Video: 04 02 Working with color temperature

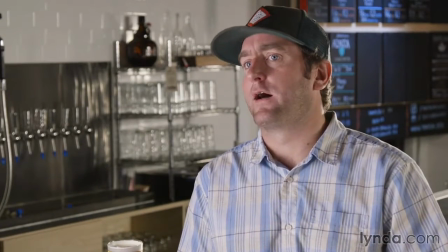0s
So we just finished Jack's interview and we're gonna break this one down. It's a different kind of lighting setup.
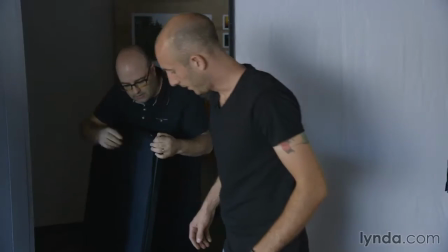6s
We spent about an hour setting up the room, Greg and I. And by the way, I just wanna say,
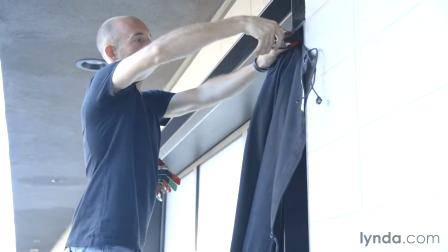10s
you need people who are great at gripping and who are great gaffers.
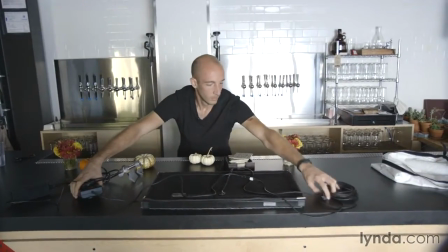15s
And he's swinging on this project and doing both of those jobs. If you don't have those people on a set or one person like Greg who can do both of them, it can really make the difference between making your day and not.
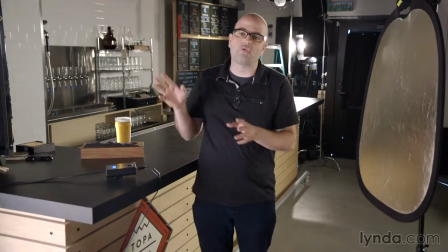27s
And he also has that knowledge to be able to control the light the way I want to see what's going to be in the frame.
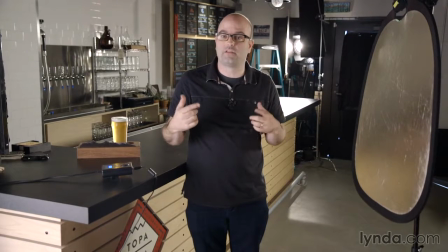35s
So it's really both the director and the DP's best friend on a set.
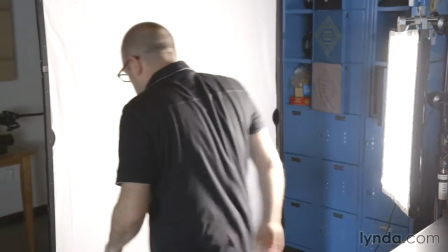41s
So let's break this down a little bit. We've got this 1x2 flex light going into a 4x6 panel.
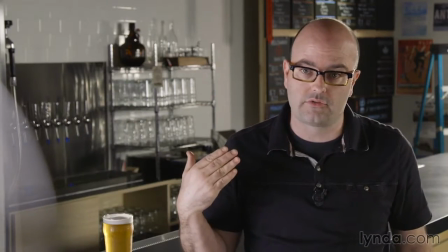47s
It's just skinned with a white bounce. That's our key source. We are filling here with this little reflector.
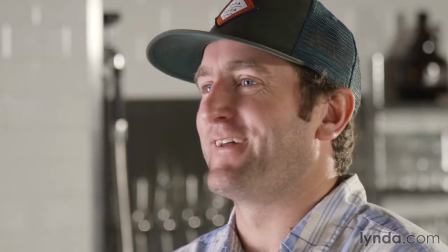54s
It's a silver gold. We've got a little California sunshine going on to Jack. We're going to talk about color temperatures a lot in this,
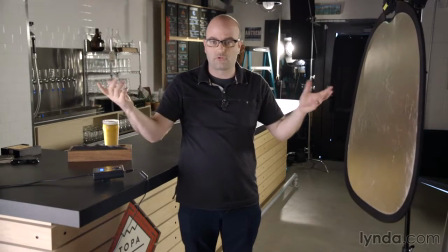61s
but right now we're looking at a tungsten color temperature pretty much all around for the entire set because we blacked it out.
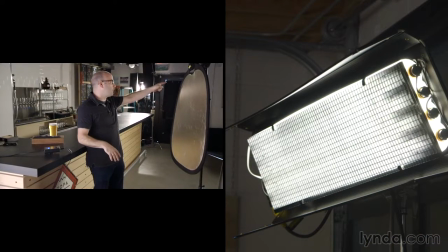69s
There's a Kino Flow over there, which is creating a wash of light.
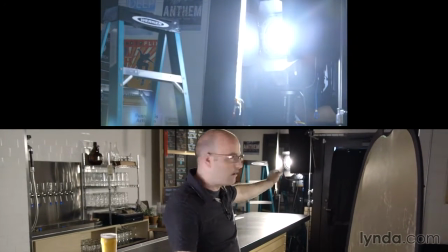73s
We've got an L7 LED fixture, which we can change the color temperature on, which is over there, which is creating this raked light on the bar.
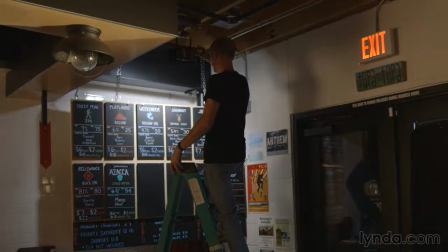82s
And then we do have a Locaster light set above the little blackboard.
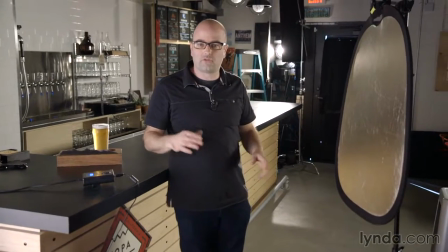87s
I think that's it in terms of lighting. What I'd like to do is start to audition some things for you with Greg so you can see what those are.
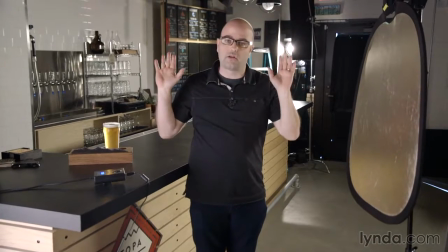95s
So right now we've got a tungsten.
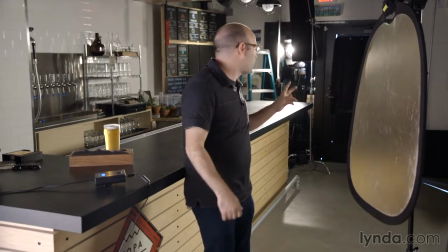98s
I think what I want to do is let's just turn off some of the lights to show them what's happening first before we do the color temperature thing.
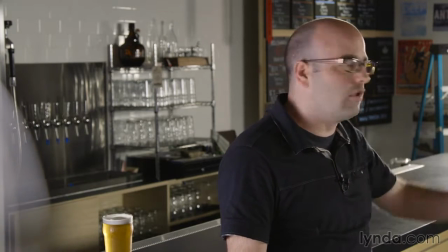106s
Let's turn off the Kino Flow and see what that's doing.
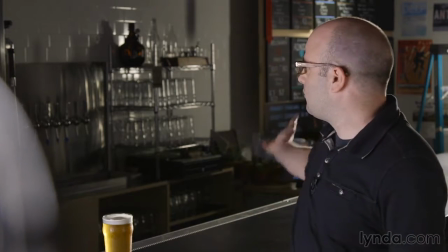111s
Okay, so that's really bringing up the ambience in the space.
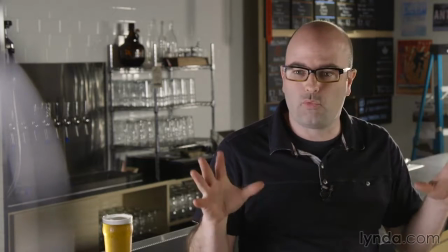114s
And if we do it like that, it's way too moody for a place like this.
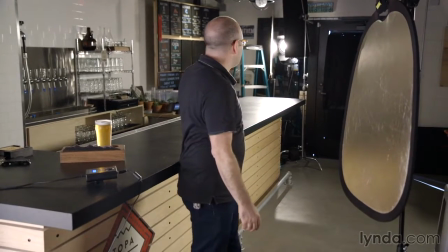121s
So let's bring that back up. Let's go ahead and kill the L7 and see what that's doing.
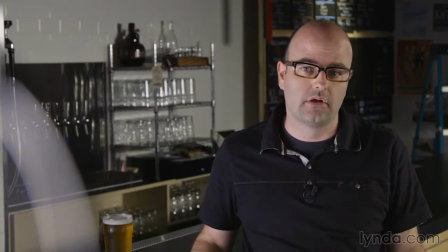126s
And I think that that adds a lot of production value. You can see, boom, it all goes dark.
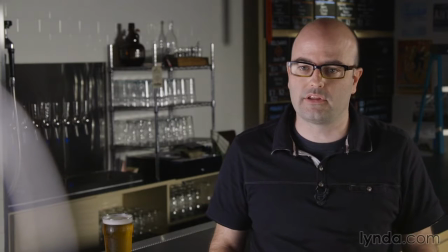131s
Yes, come on. It's definitely feeling a lot nicer when we bring that back up.
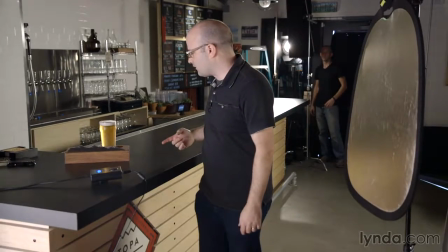136s
Let's bring that back up. It's doing a lot of jobs, but it's bringing this light down here and it just really kind of brings the whole level up,
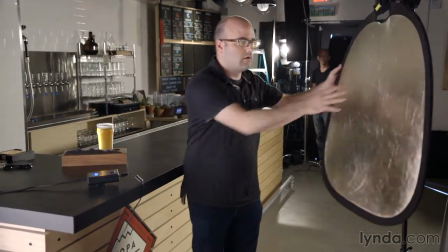145s
and I really like the way it's hitting the bar. Here, again, there's that fill out.
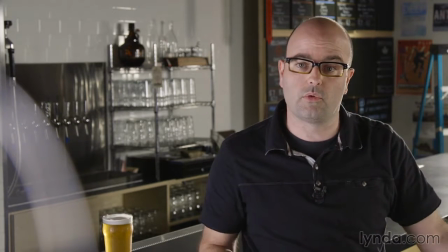150s
There's that fill coming in, and we can adjust it to exactly where we want it to be. And then, of course, in the back over there, we have the Locaster.
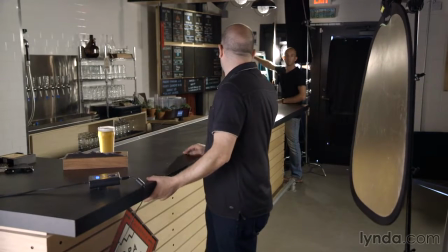157s
We don't need to turn it on and off, I guess. And, nah, it's all right. When we change the color temperature, maybe we'll turn it on and off.
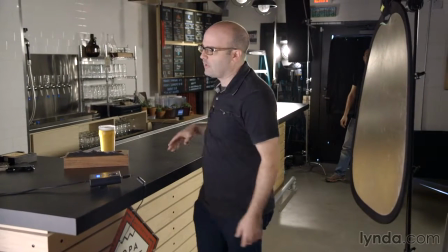163s
So let's do this. Let's take a look at color temperatures.
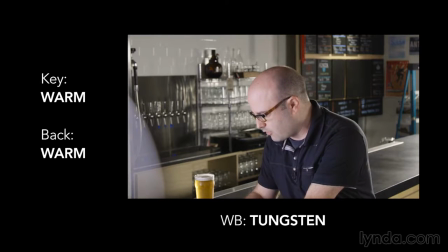169s
And I'm going to go ahead and change the color temperature of our key source to 5600 Kelvin. And, of course, what we need to do then is we need to change our white balance on our camera.
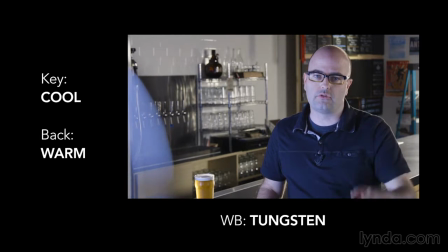182s
So Zach is actually going to change it over to a daylight preset so we can see what that is.
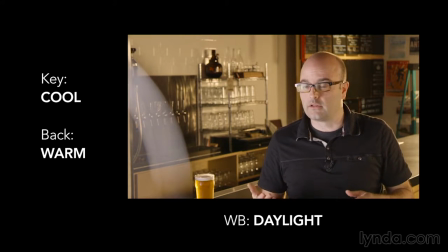187s
And what we're now looking at is something, honestly, that I personally don't like very often.
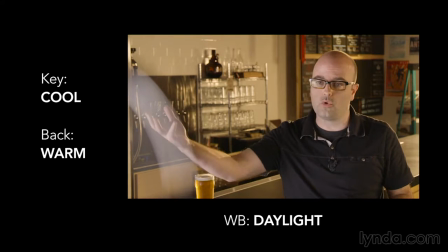193s
It's a very cool, warm contrast.
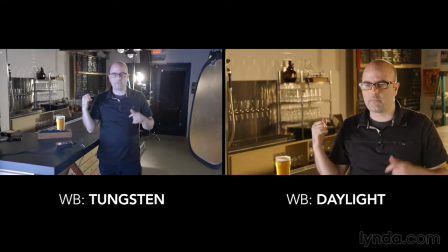196s
So we've got cool light hitting the talent, and then our entire background and everything that's happening is going to be a warm.
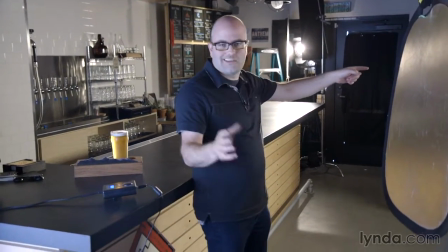204s
What we could do is, let's kill the Kino, because in order to show you that with daylight, we'd have to change out the bulbs.
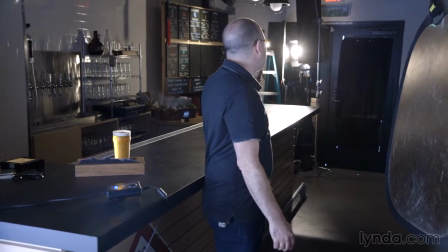211s
But let's go ahead and change the L7 to daylight so we can see what that's like.
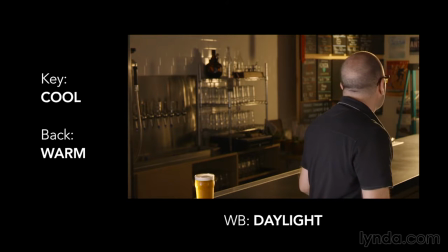217s
And yeah, let's switch it to daylight so we match the key. And there you go.
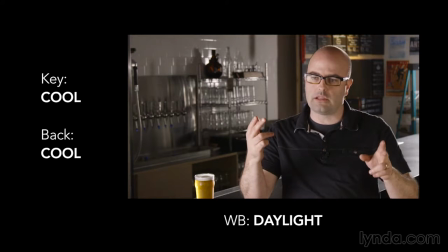222s
So now you can see, now we've got a cool together.
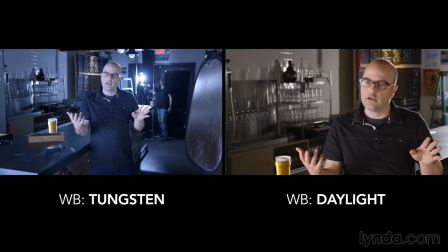226s
So if we white balance the camera correctly, that's okay, but that's really a decision based on your space and what you're trying to do.
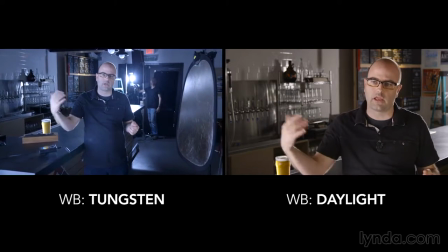234s
I love in interior spaces to light with tungsten color temperature.
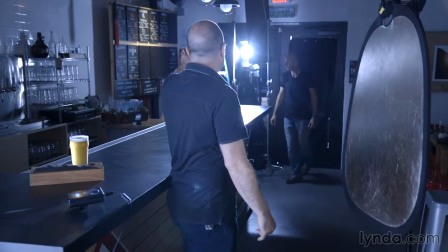238s
And then let's go back up on the ladder and let's change the Locaster to daylight.
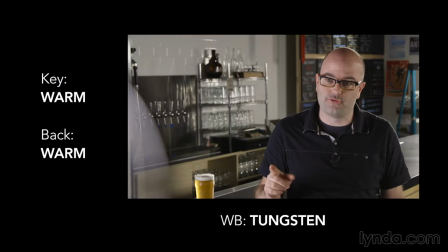244s
And we might as well just show them. So we've seen now a warm.